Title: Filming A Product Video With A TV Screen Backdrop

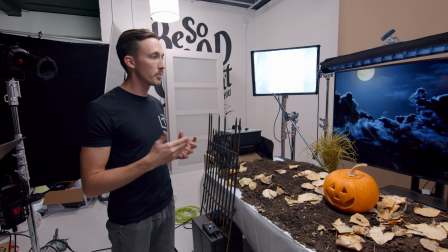Now, the downsides with it is you can't do a lot of big stuff unless you have a gigantic tv now this is a 65 inch tv and
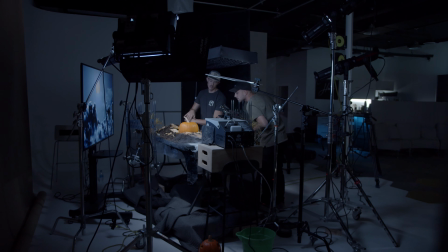it works decently well for small products stuff like this but it's still limited with how much you can move around and where your camera can be
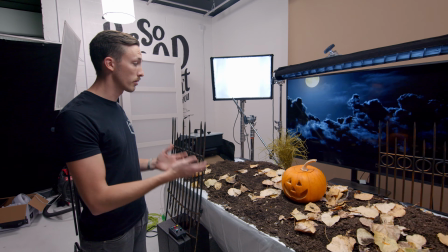just because 65 inches when you're using it as a backdrop in a background becomes pretty small pretty quick now thankfully tvs are
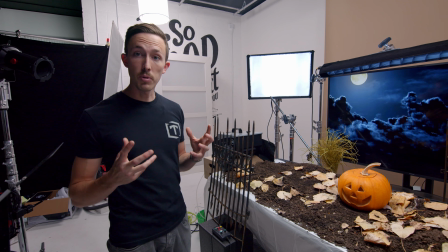getting cheaper and cheaper every day and a lot of people have them but for smaller products it works awesome and we really liked how it looked and we think it's a
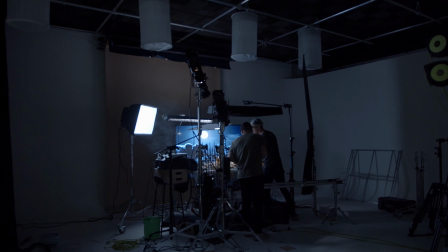really viable option. So another thing when shooting screens like this is the reflectivity of the screen itself is crazy.
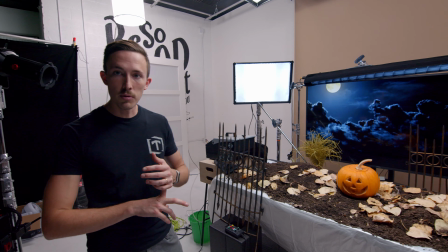So you have to be super, super careful that you're not getting reflections of camera or lights or stands or any of that stuff in the TV screen,
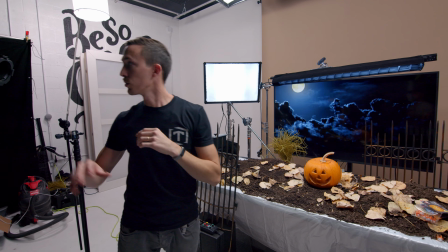which helps when you're lighting from the same side that the screen is. But even with the Lecos, we had to be really careful where we were positioning them and making sure they weren't in the background.
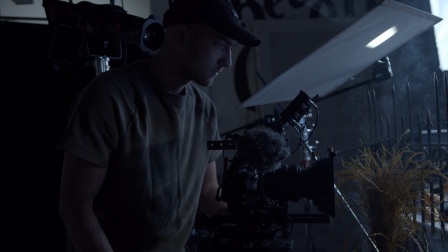Now, the other thing we did is we set up some negatives on the right side, we set up natives on the left side. So that's another downside of shooting with screens.
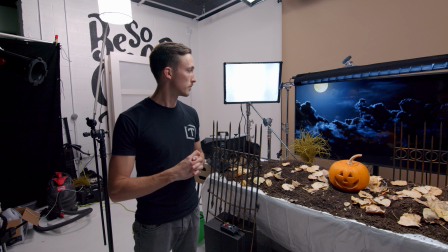It's not a huge one, but it is something to be aware of and something you definitely have to work around. So now moving on to kind of the lighting and the light setup of how we lit things.
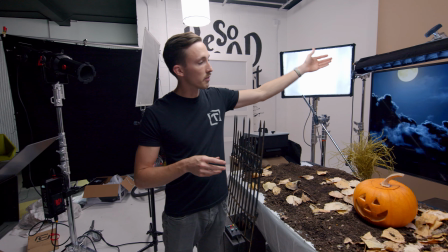Now, with the backdrop for this scene, we had the full moon coming in from the top left there.
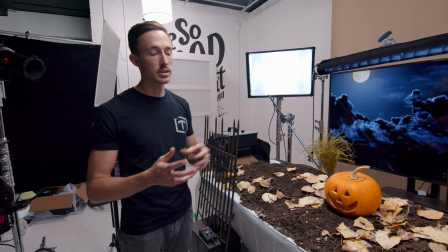And we really wanted to motivate from that to help it blend into the scene more.
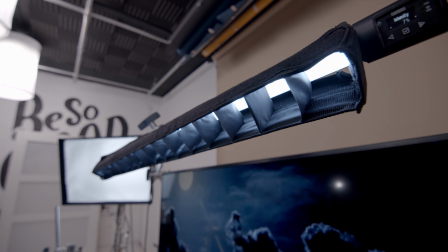So what we did is we used a Quasar Science with an LCD grid on it and we set it to a bit of a cooler temperature back there.
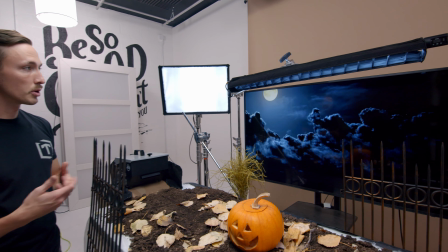We really wanted to motivate from that moonlight and we put the grid on there just to help control spill because
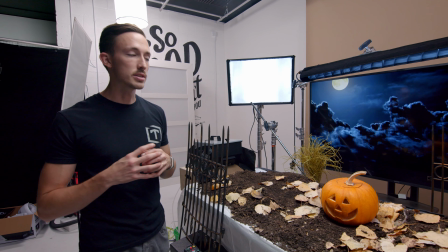we wanted this to be a pretty dark and moody scene and we didn't want to light the scene super bright.
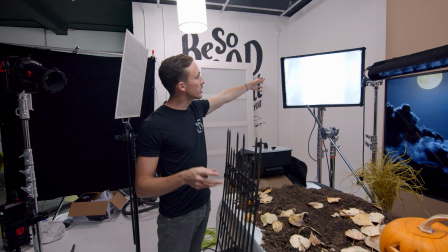So that's what we did there and then from over here we did another cool light and this was just kind of help
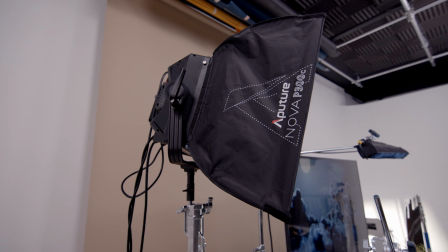with ambient fill for the most part and that was the Nova P300C.
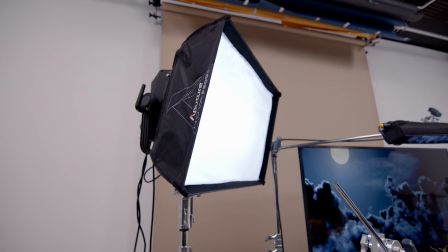So those were our two backlights. And then all we did for the key lights were two Lecos.
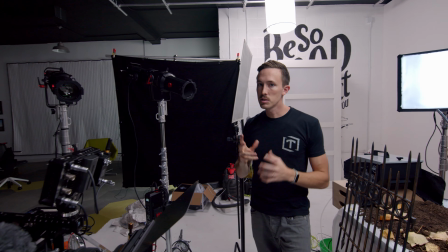Like I said, we wanted this to be pretty dark and moody,
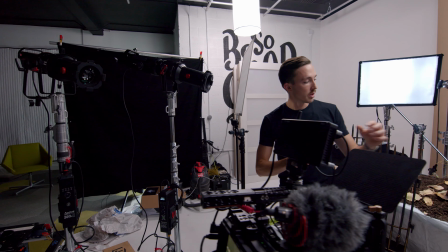so we went with two Lecos for this because we really wanted to focus in on both the pumpkin here and the product that was gonna be sitting in here.
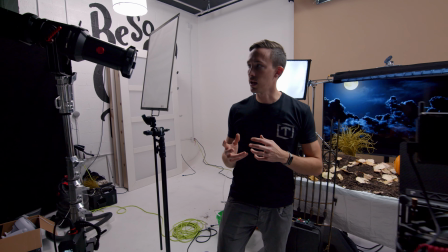And we wanted to do it so it wasn't overly obvious that it was being lit by a spotlight,
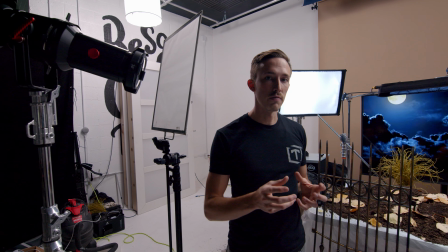but just subtle enough to bring up the levels and see the product easy.
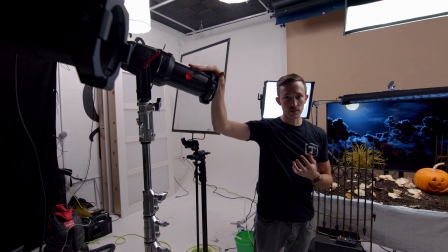So we use the 26 and 36 degree Lecos and we just use the shutters
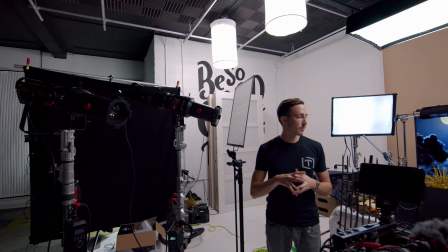to really craft and create small little windows of light to illuminate those two subjects.
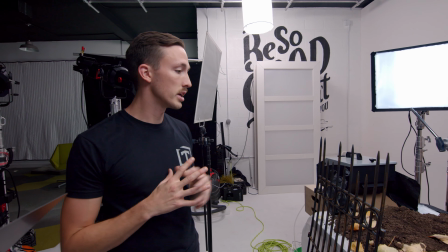And that's really all that we did for the lighting. It was just those four lights. Pretty simple, pretty straightforward.
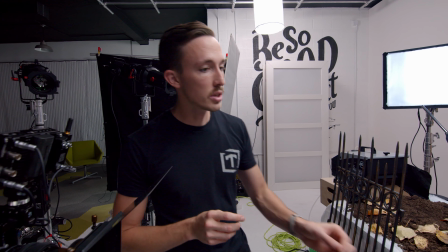It was a little bit trickier working with with a small scene like that and especially trying to light something as small as this with a leco you really
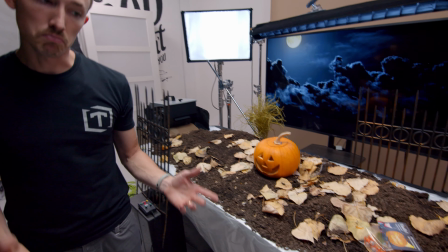had to be pretty precise and just getting that but we think it turned out really great and that's kind of how our lighting breakdown went
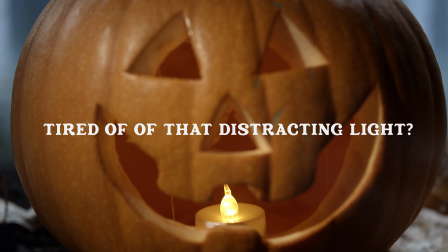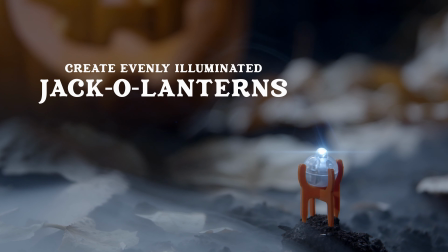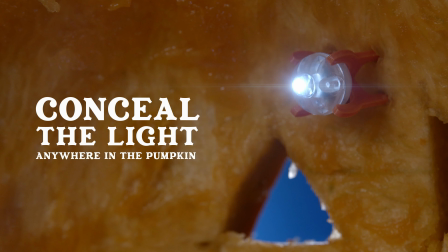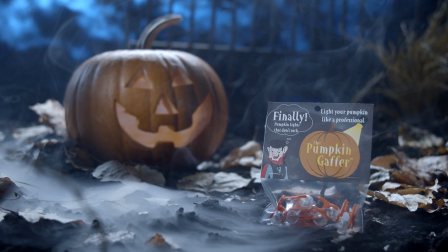if you guys found this helpful let us know in the comments below if you'd like to see more content like this in the future we'd love to make more if you guys are interested but with that that pretty Pretty much wraps up the breakdown of this Pumpkin Gaffer product video. And again, if you want to see what we did with the Pumpkin Gutter video and the short film breakdown that we did with that, there's a ton of great behind the scenes videos and clips that we did for that. You can check that out in the description below. And with that, I'm Caleb and thanks for watching, guys.